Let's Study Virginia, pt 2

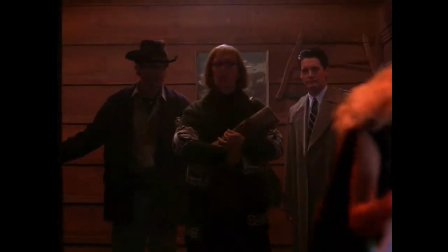20:48 Anne enjoying the concert and then opening the box is reminiscent of a famous moment in Twin Peaks,
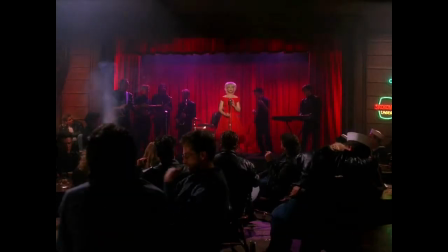20:53 in which Dale Cooper sits transfixed by a Julie Cruise performance at the Roadhouse, only to have one of the otherworldly spirits intervene and announce that he's missing another murder that's occurring at that exact moment. The band performing on the Red Curtain stage is clearly modeled off Julie Cruise and her band in Twin Peaks.
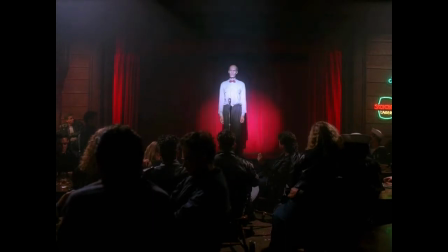21:12 The only real difference here is that, while in that scene, Cruise performs Rockin' Back Inside My Heart, and The World Spins, both from her album Floating Into the Night.
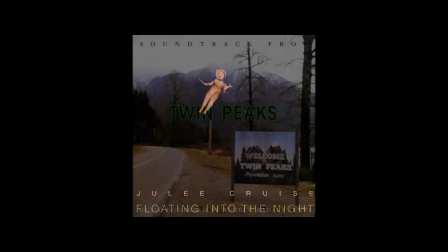21:29 The song here takes far more cues from Falling, Cruise's song which became the main title song for Twin Peaks.
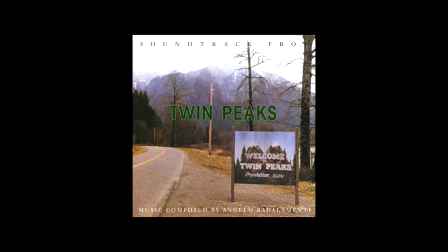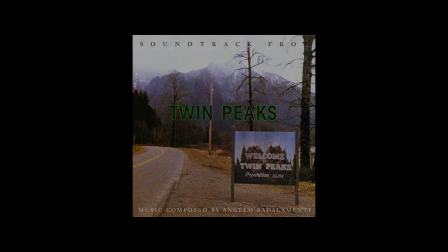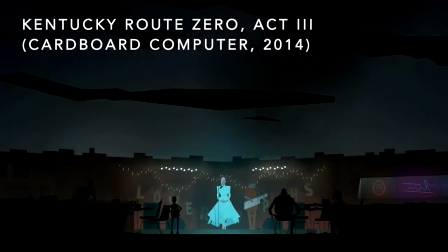21:53 This eerie, mind-expanding moment in Twin Peaks has been imitated in other games going for a Lynchian vibe as well,
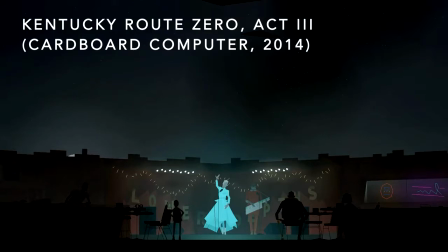22:00 including Kentucky Route Zero, which has its very own Julie Cruise analog performance.
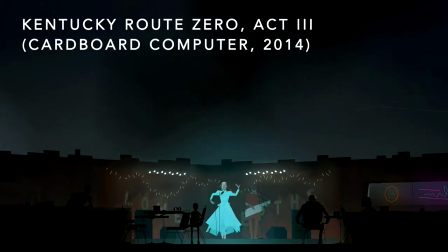22:09 But what I like about this scene in Virginia is that it doesn't just stop with the performance and the opening of the box. Instead, we get these first-person glimpses of a night of drinking and a blossoming friendship between Anne and her partner.
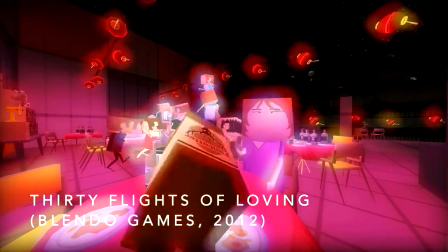22:22 There are some echoes here of the first-person drunken revelry that serves as a high point of 30 Flights of Loving.
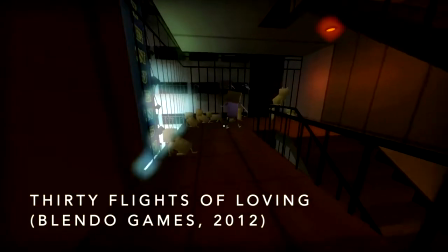22:29 But there are additional emotional layers here, too. This night of camaraderie is complicated for Anne, in ways that Maria is completely oblivious to.
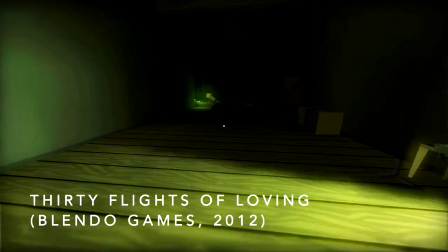22:39 It's suggested that learning about the history of persecution of Maria's mother will make it hard for Anne to do her job as an internal affairs agent.
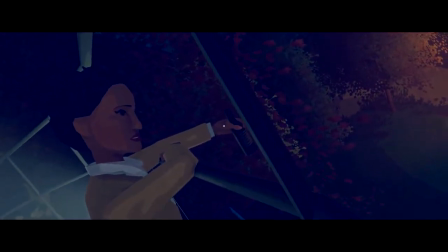22:47 And the beginning of a friendship between these two women can't make things any easier.
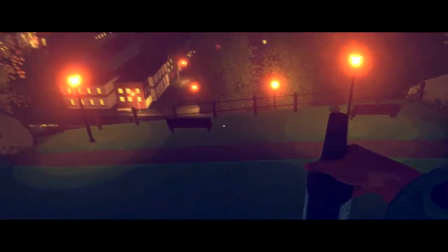22:54 Anyway, a lovely moment, one of the high points of the game. This continues into Thursday Morning, which has some of my favorite spatial storytelling.
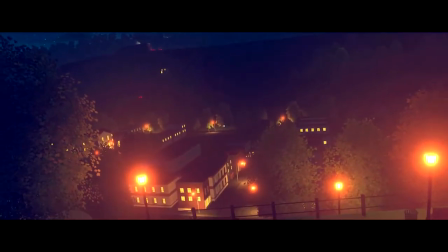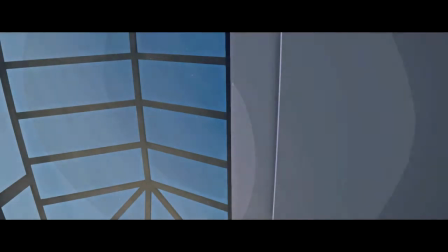23:14 We awaken in Maria's apartment, which is an all-around great character-building decision.
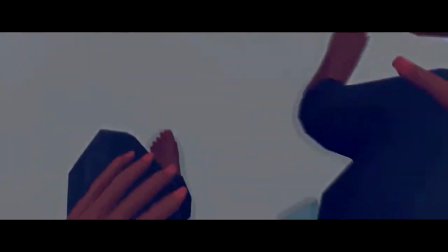23:22 Again, the direction we're pointing as we get up is important,
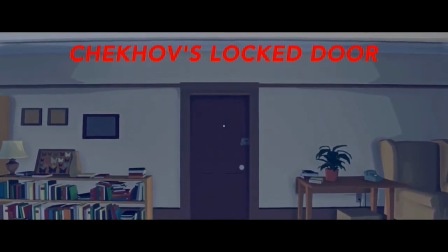23:25 not because this time it tells us where we need to go, but because it points our attention to the game's second instance of Chekhov's locked door.
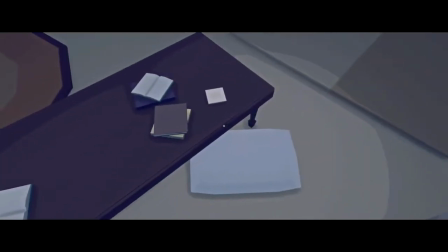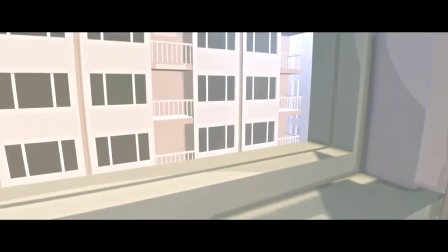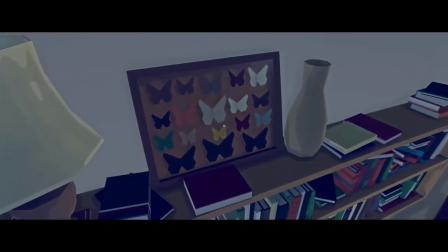23:45 Complementing Anne's feather collection, Maria has a butterfly collection.
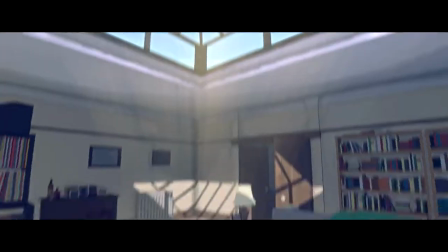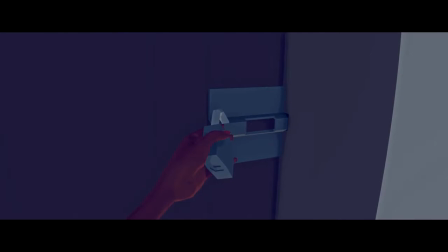23:56 The one interaction that's offered in this room is to jiggle the padlock on the door, to make especially sure we remember it.
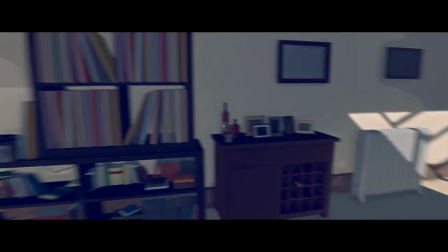24:08 But not all doors are locked.
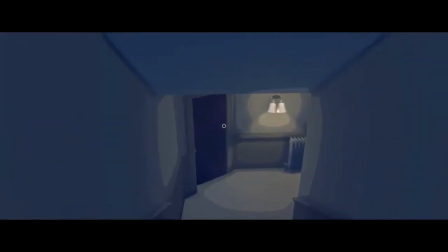24:10 Maria's apartment has plenty of doors that can be opened, leading to rooms that do quite a lot in establishing her character, and that of her mother.
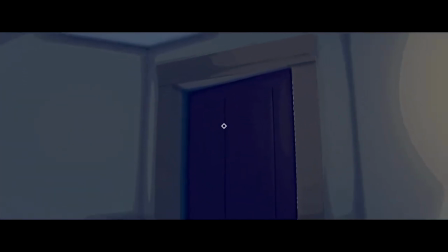24:18 The doors to these rooms are ever so slightly ajar, just enough for the uncurious player to miss them.
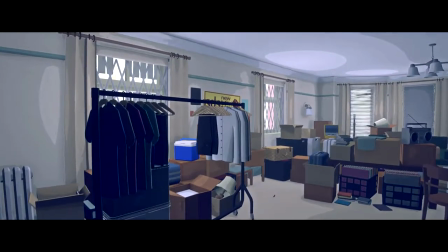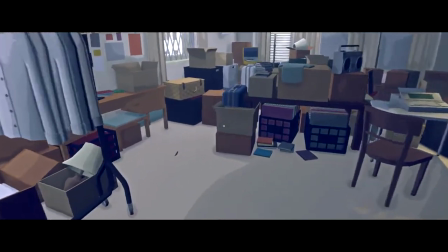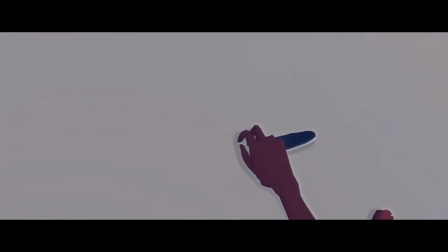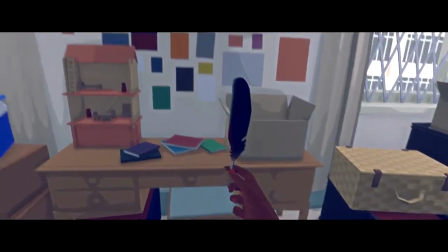24:38 In this room, we learn a lot about Judith Ortega's politics,
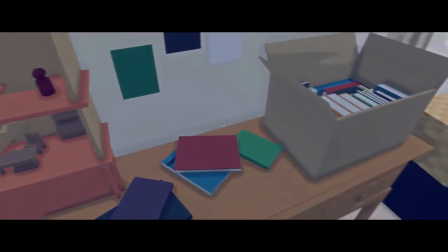24:43 through details like the posters for Students for a Democratic Society, and on the opposite wall, civil rights activist Angela Davis.
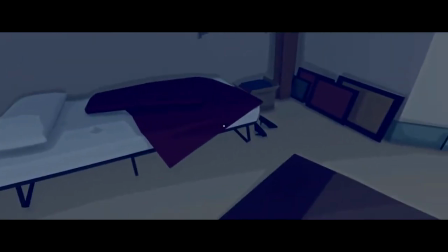24:52 Angela Davis was put on the FBI's most wanted list in August of 1970.